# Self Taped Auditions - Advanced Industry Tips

One of the great things about a self-tape is you can film as many takes as you want.
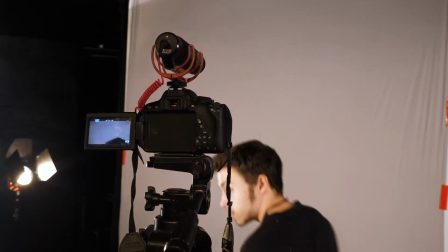251s
You should only send your best work to the casting director, so feel free to run through the scene a few times and then just pick your favorite take at the end. You could also try to film the scene a few different ways. For instance, here, we tried the scene through once.
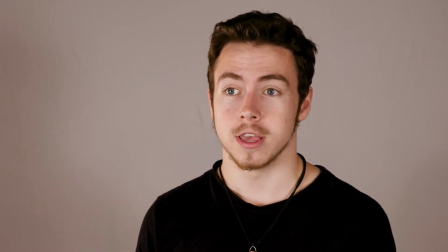265s Every week, you come in and try and get free chips. I'm telling you, it's not going to happen.
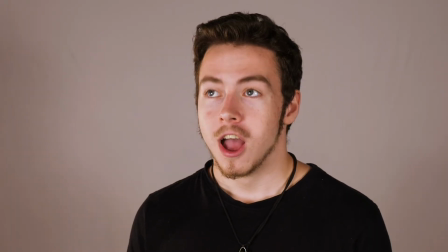271s
And then we tried it through again with more anger.
Every week you come in here trying to get free chips.
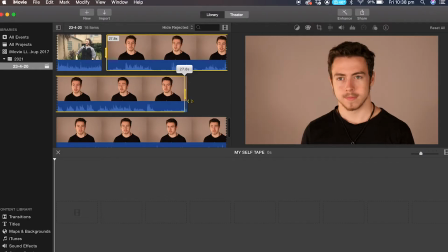277s
I'm telling you, it's not going to happen. If you end up with two really good takes that showcase different approaches to the scene,
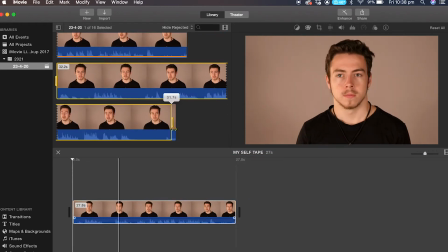283s
you can actually send both off to show off your versatility.
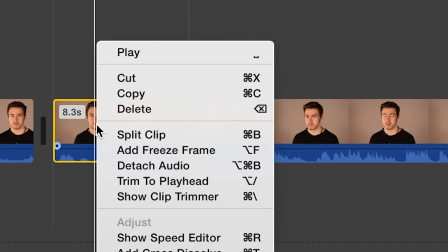287s
Just make sure that you edit them together into one file, and cut out your introduction on the second take so that you're not introducing yourself twice.
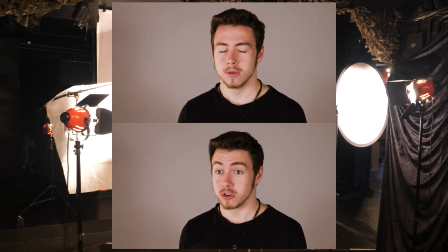296s
Most casting directors will really love to see a couple of different interpretations of the same scene, but you shouldn't include this if the casting director has asked specifically just for one take. A good self-tape requires a good reader. The casting director is going to be interested in how you can bounce off other performers, and this can be really difficult to gauge if you've just roped in a parent or housemate to read for you.
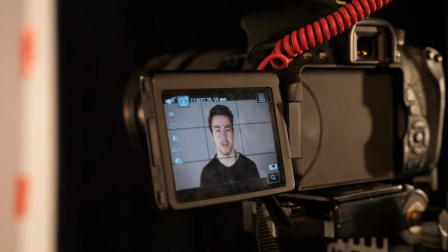323s
It can be very distracting if you're acting your heart out and the reader is reading the other lines in a dull monotone.
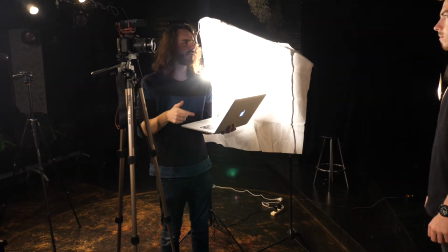330s
So try to make sure that your reader is also an actor.
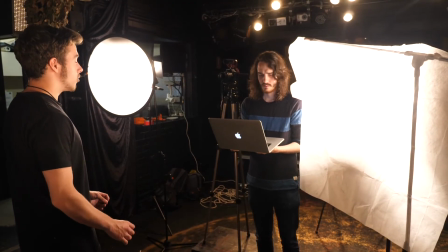333s
If you have a few actor friends who all need to film self-tapes, it could be a good idea to meet up and film them all at once,
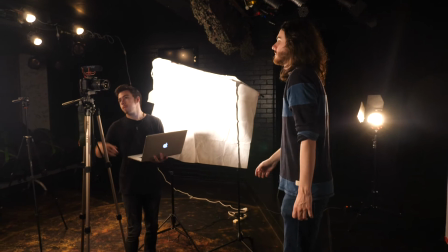341s
so that you have plenty of actors on hand to read for different scenes.
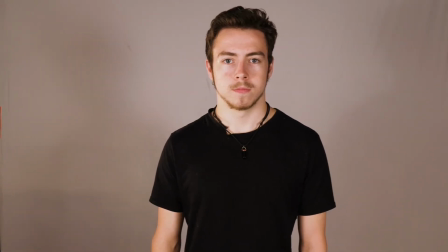349s
You need to wear something that is a different color to the background so that you stand out.
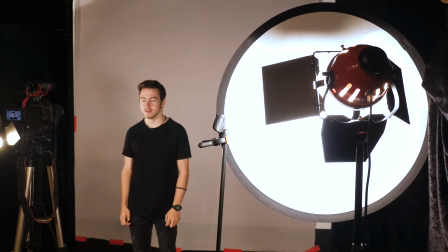354s
You don't need to wear a full costume, but it can be a good idea to wear something that fits the style of your character.
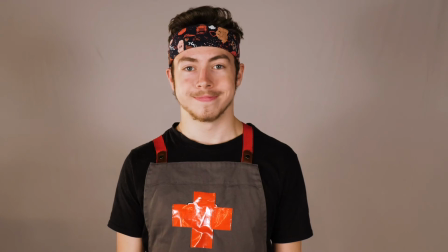361s
For instance, if your character is a fish and chip shop owner, you could wear an apron.
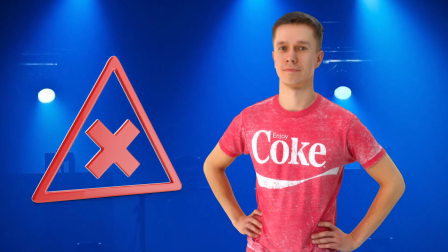366s
You should avoid wearing t-shirts with words or logos on them, and you should steer clear of anything with fine stripes,
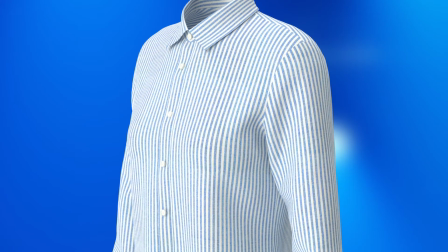373s
as this will cause a distracting moiré effect in the recording. In terms of makeup, you should aim for a basic, natural look. Something that accentuates your features and removes blemishes, but without seeming too over the top or artificial.
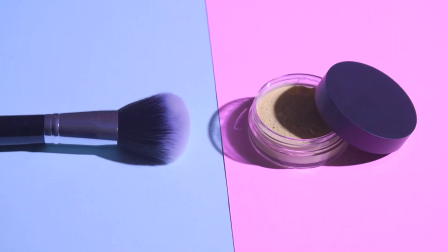388s
The oil from your pores can create a shiny effect on camera, and you can minimize this by using powdered makeup to remove the shine.
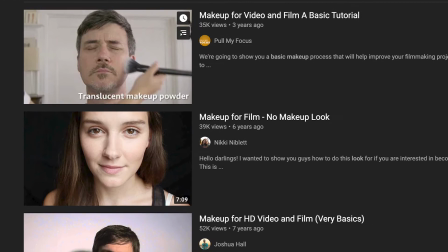396s
You can find countless tutorials online that will teach you how to apply a basic film makeup look to yourself. It can be very frustrating to rely on the sun for your lighting. If you plan to self-tape often, it could be worth purchasing some film lights.
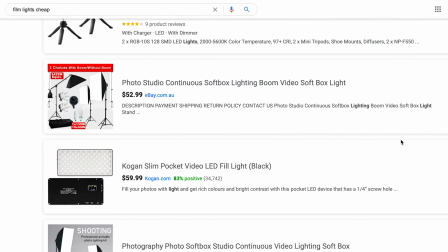414s
If you're buying film lights online, you need to be very careful that you don't get ripped off. For example, some film lights can be extremely cheap because the bulbs break easily and you have to constantly buy new bulbs. So make sure you read reviews, and if the price seems a bit too good to be true, it probably is.
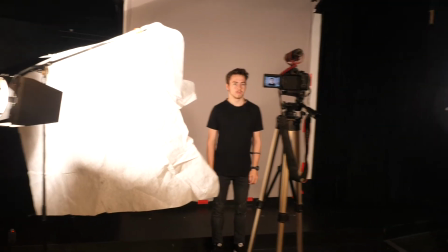432s
This example self-tape was lit with a set of three Redhead film lights,
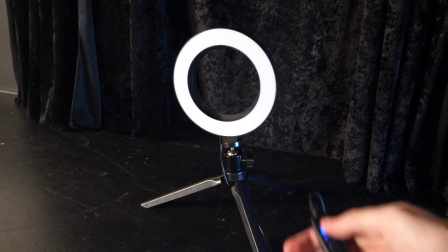437s
but you could also achieve great results with this $20 ring light, which we purchased at a department store.
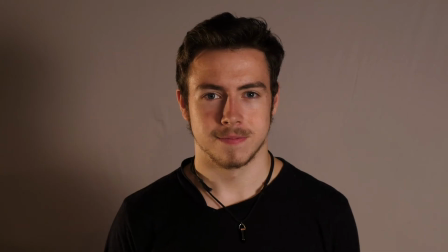444s
When setting up your light, it's usually not the best idea to shine it directly in your face, since this can create a harsh, unpleasant light.
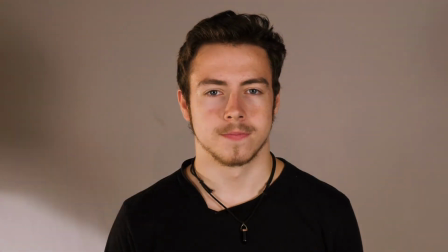452s
To create a softer diffused light, which is a lot more desirable,
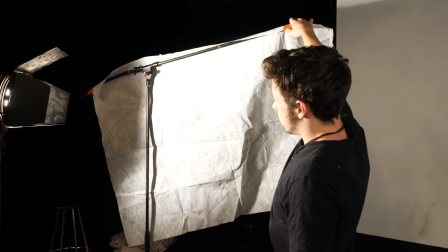456s
you could place a white sheet or shower curtain in front of the light, or bounce it against a white piece of cardboard,
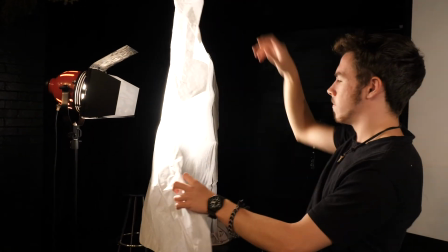463s
or even just a nearby wall. So once you've finished filming, you may need to compress your footage so that it's small enough to send online.
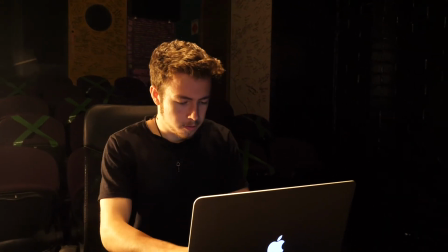474s
This can be done in any editing software, and it's recommended to compress your video to under 100 megabytes.
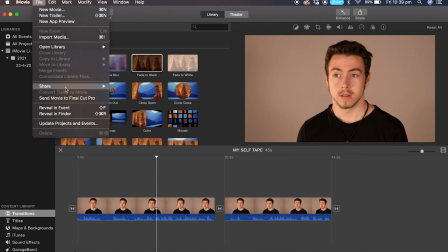480s
This process will vary depending on what software you use.
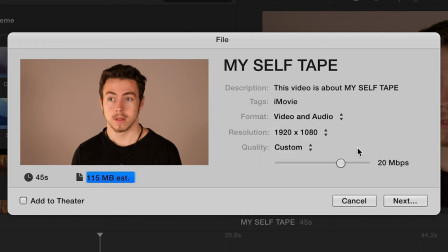484s
For instance, in iMovie, you can move this dial up or down to make the file smaller or larger, while still keeping it high definition.